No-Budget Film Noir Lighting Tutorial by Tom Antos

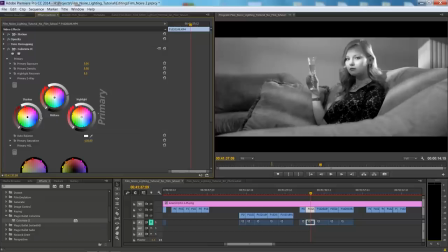[11:40]
maybe crush the black areas a bit more there uh
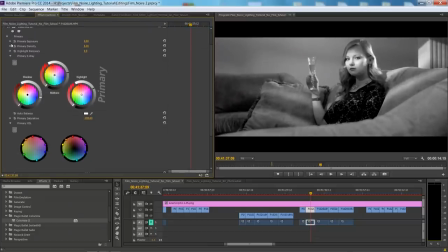[11:44]
next thing i'll do is um you can hide the primary pass and one effect that i like that colorista allows you to do but that you can also do you know using other effects it has a sort of a softening filter now you
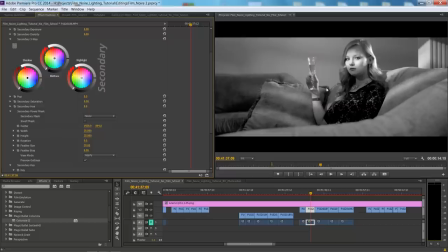[11:58]
know if you know anything about film noir or sort of just your you know kind of 60s you know 50s cinema a lot of times when you had the the you know female actresses the the dps would put on a piece of silk on the lens to kind of soften the the look
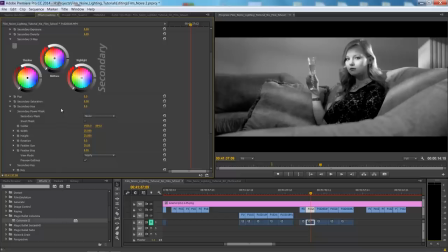[12:12]
and kind of create these little glowing areas in the image without making the shot look out of focus and it just makes your actresses you know look a little bit uh you know nicer and you can create the same effect like i said just by literally putting a piece of you know stocking
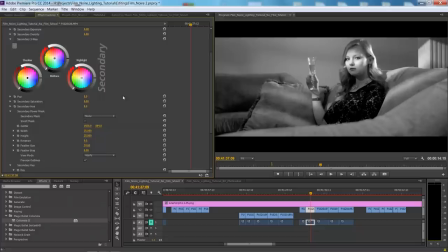[12:28]
on your lens uh or if you didn't do it like i forgot to do it while filming you can take the the pop filter and you can sort of drag it in the negative if you drag in a positive here it's just going to increase the contrast just at the edges which as
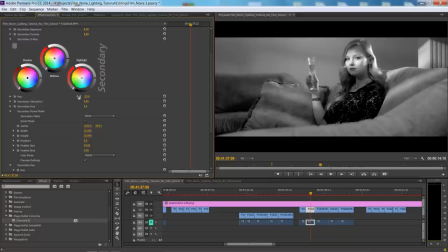[12:41]
you can see it can look too harsh but if you put it on let's say in minus even like minus 20 as you'll notice it doesn't make the shot look out of focus it just kind of adds this sort of a slow you know like a like a light glowing effect here's again if i put it to zero you can see and then there's like minus 20
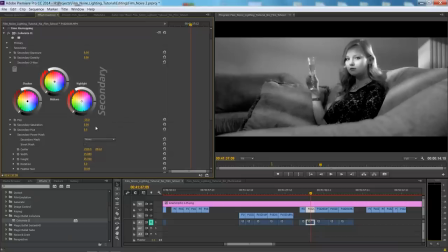[12:59]
the effect so as you can see it still retains the the sharpness it just adds
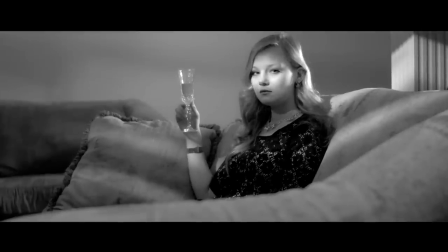[13:04]
a little glowing effect so that's one thing that i like and you know that right there is a nice looking shot
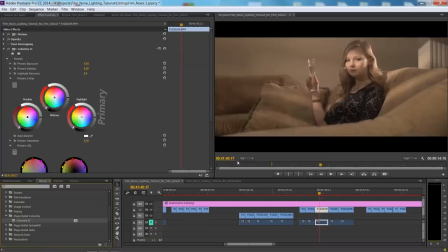[13:10]
and now another thing you could also do is for example if you apply colorista to another clip here we can for example do selective you know saturation or desaturation in this case so you can go here to primary HSL so the first wheel is going to be your hue and saturation and the
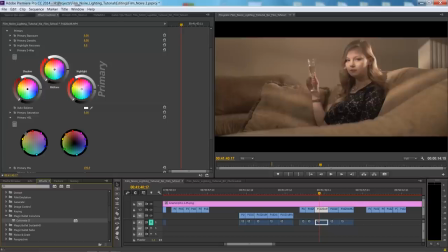[13:27]
other one is the hue and lightness so all we're interested in is we're taking all the colors here and you know you can individually this way kind of target the different colors and you can sort of adjust them so you can adjust the hue of it a brightness all that stuff and saturation
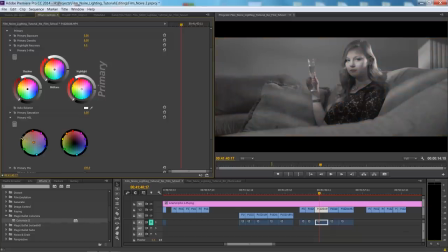[13:42]
so all we care about is just dragging all of these all the way down to to the center which decreases the saturation and we're going to do it for all of it except the red channel for example to create this kind of a cool effect so i'll just drag it and
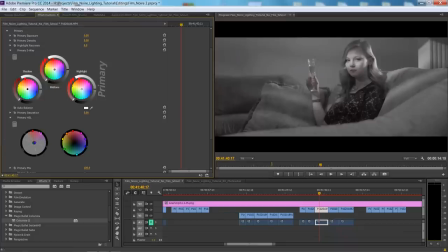[14:02]
drag it further right there and as you'll notice now we have this shot and it looks mainly black and white except the kind of red areas like her lipstick as you know retain that color and then we can you know do the same thing as we did before so it can darken the
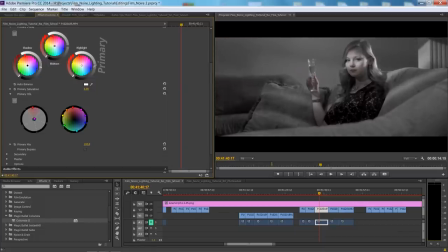[14:22]
areas here the black areas we can bring up the highlights the
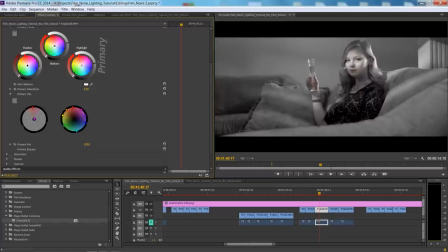[14:29]
shadows to maybe darken the shadows a bit more and
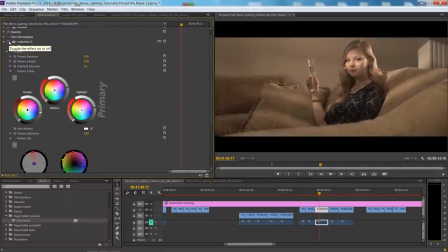[14:38]
as you can see already it's it's you know it's looking like a cool shot this is before this is after and